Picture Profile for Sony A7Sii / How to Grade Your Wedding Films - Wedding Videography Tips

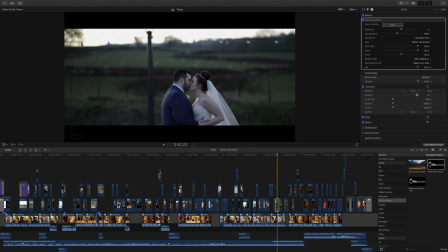[4:02]
It's nowhere near finished yet, but basically when you drag that in the
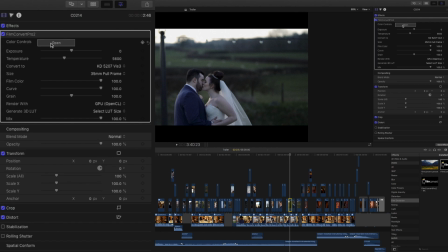[4:09]
settings tab over here, I just want to go to colour controls and open that, and it will bring up this side menu.
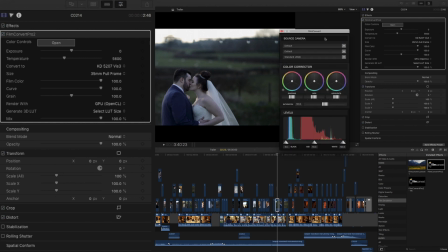[4:16]
And this is, again, this is a feature of the Film Convert plugin. You can tell it exactly what camera you've got, what model. So Sony A7S Mark II, and I use Cine 1.
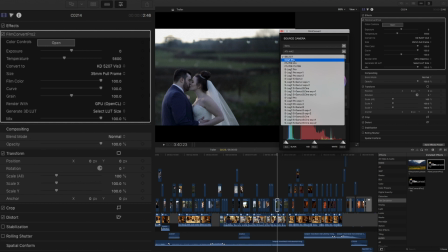[4:29]
Going back to the picture profile settings that I put in camera before, I have it set to Cine 1, so that's what I set it as here.
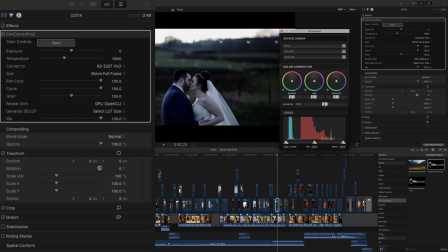[4:38]
And you can see it changing as I'm doing that. I might just boost the saturation back up a little bit here if I want to, just a touch. Obviously I dropped it down in my picture profile setting, so I can bring it back here a little bit.
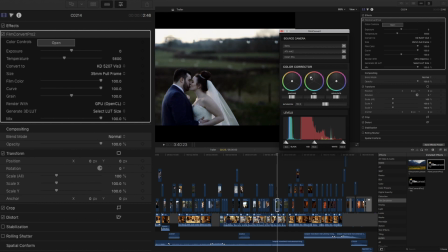[4:51]
I could change the mid-tones and the colours here, and it starts to look, you know, a little bit more natural there. if I wanted to, but I'll leave it as it is for now. So basically what I do for my preset, I normally drop the exposure down a little bit to maybe minus
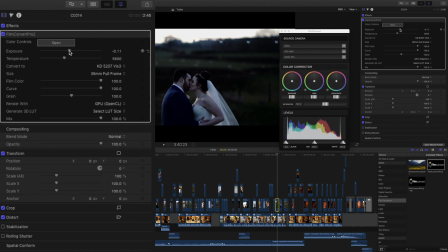[5:09]
0.1 or but it depends on the exposure from the shot. So this one was I've underexposed it slightly on the shot anyway, so I'll only drop it to about 0.06 there. I always boost the temperature up a bit this side just to make it that little bit warmer looking.
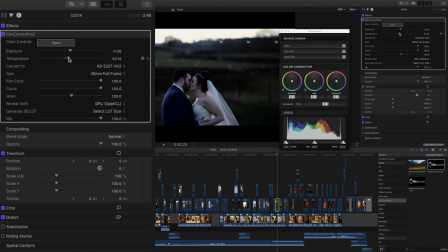[5:26]
If you bring it this way, it's going to look cooler. This way makes it look a bit warmer, but I have it around about 5800 there-ish. Now these are kind of stock emulations that Film Convert provides, so I always have mine set on FJ Provincial 100,
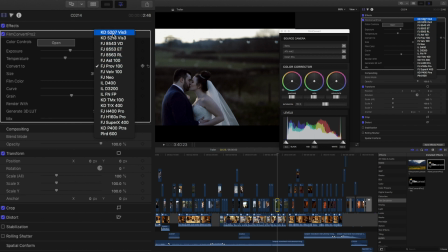[5:44]
which as you can see has changed the shot there. And I like this one because it's a bit of a warmer looking shot. It brings out the colours a little bit, brings out the greens, especially for like an outdoors shot or a nice sort of countryside wedding.
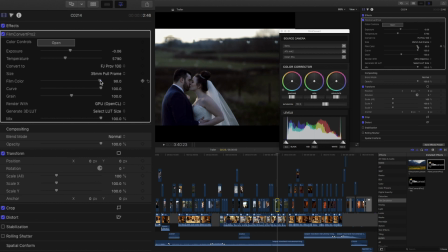[6:01]
And then in terms of the intensity of the colour emulation, you can tweak that. So that's on 0, that's back as, you know, pretty close to the raw image itself, and then I can have it at 100%. I normally go around about the 80% mark, and the same with the curves.
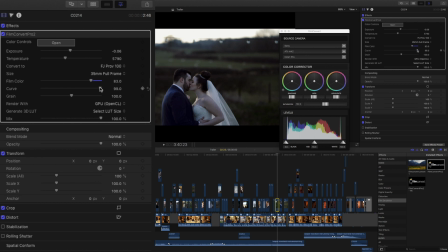[6:19]
It's dropping those shadows, but I kind of have that around about the 80% mark as well. The grain I take down to around about 15.
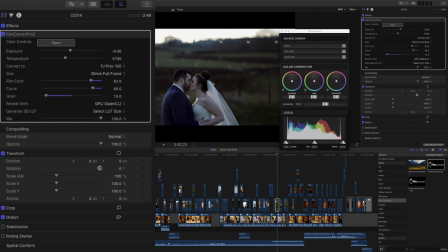[6:35]
I still like to have a tiny little hint of graininess just to give it that kind of film look, but I don't want it overly grainy. All the rest of this stuff, 35mm full frame, GPU, this is just auto. I just leave it as it is. I don't mess with the LUTs or anything like that.
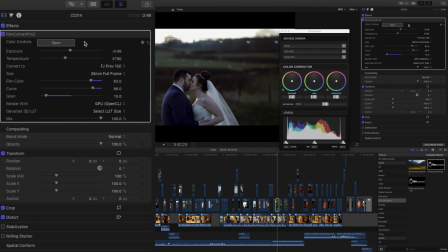[6:55]
So generally I'll just have the exposure just dropped slightly below 0, temperature tweaked slightly up, Provincial 100, drop these to around about the 80% mark, drop the grain down, and that's pretty much done. I'm quite happy with how that's looking already.
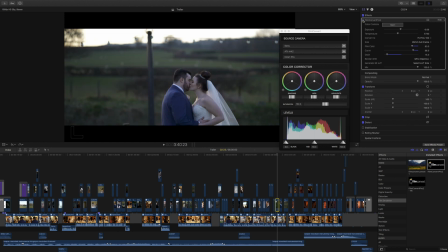[7:12]
Obviously you can see the difference there from raw shot to, it's not a massive difference, but it's just warmed it up a bit, darkened the image a bit, and just draws attention to the highlights that little bit more.
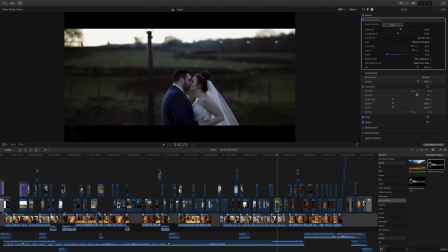[7:28]
Yeah, so I'm quite happy with that. And then all I do then is, once I'll just go Command C to copy it, and then
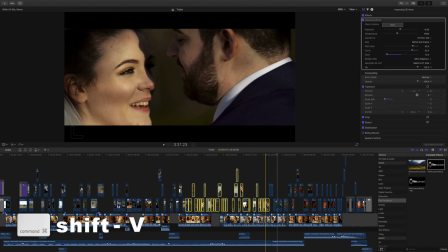[7:38]
drag it over the rest of my clips, Command Shift V to paste attributes, and then I can just paste the Film Convert Pro
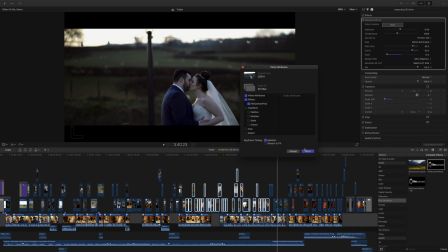[7:49]
effect over all those clips, click paste, and it would copy it over all these clips. Once I've got one of the clips that I'm happy with, I can copy and paste that over every clip in the whole
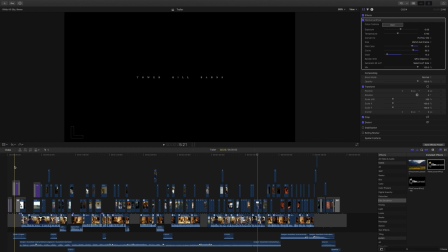[8:03]
film, and then I just normally just play it through and kind of tweak as I go.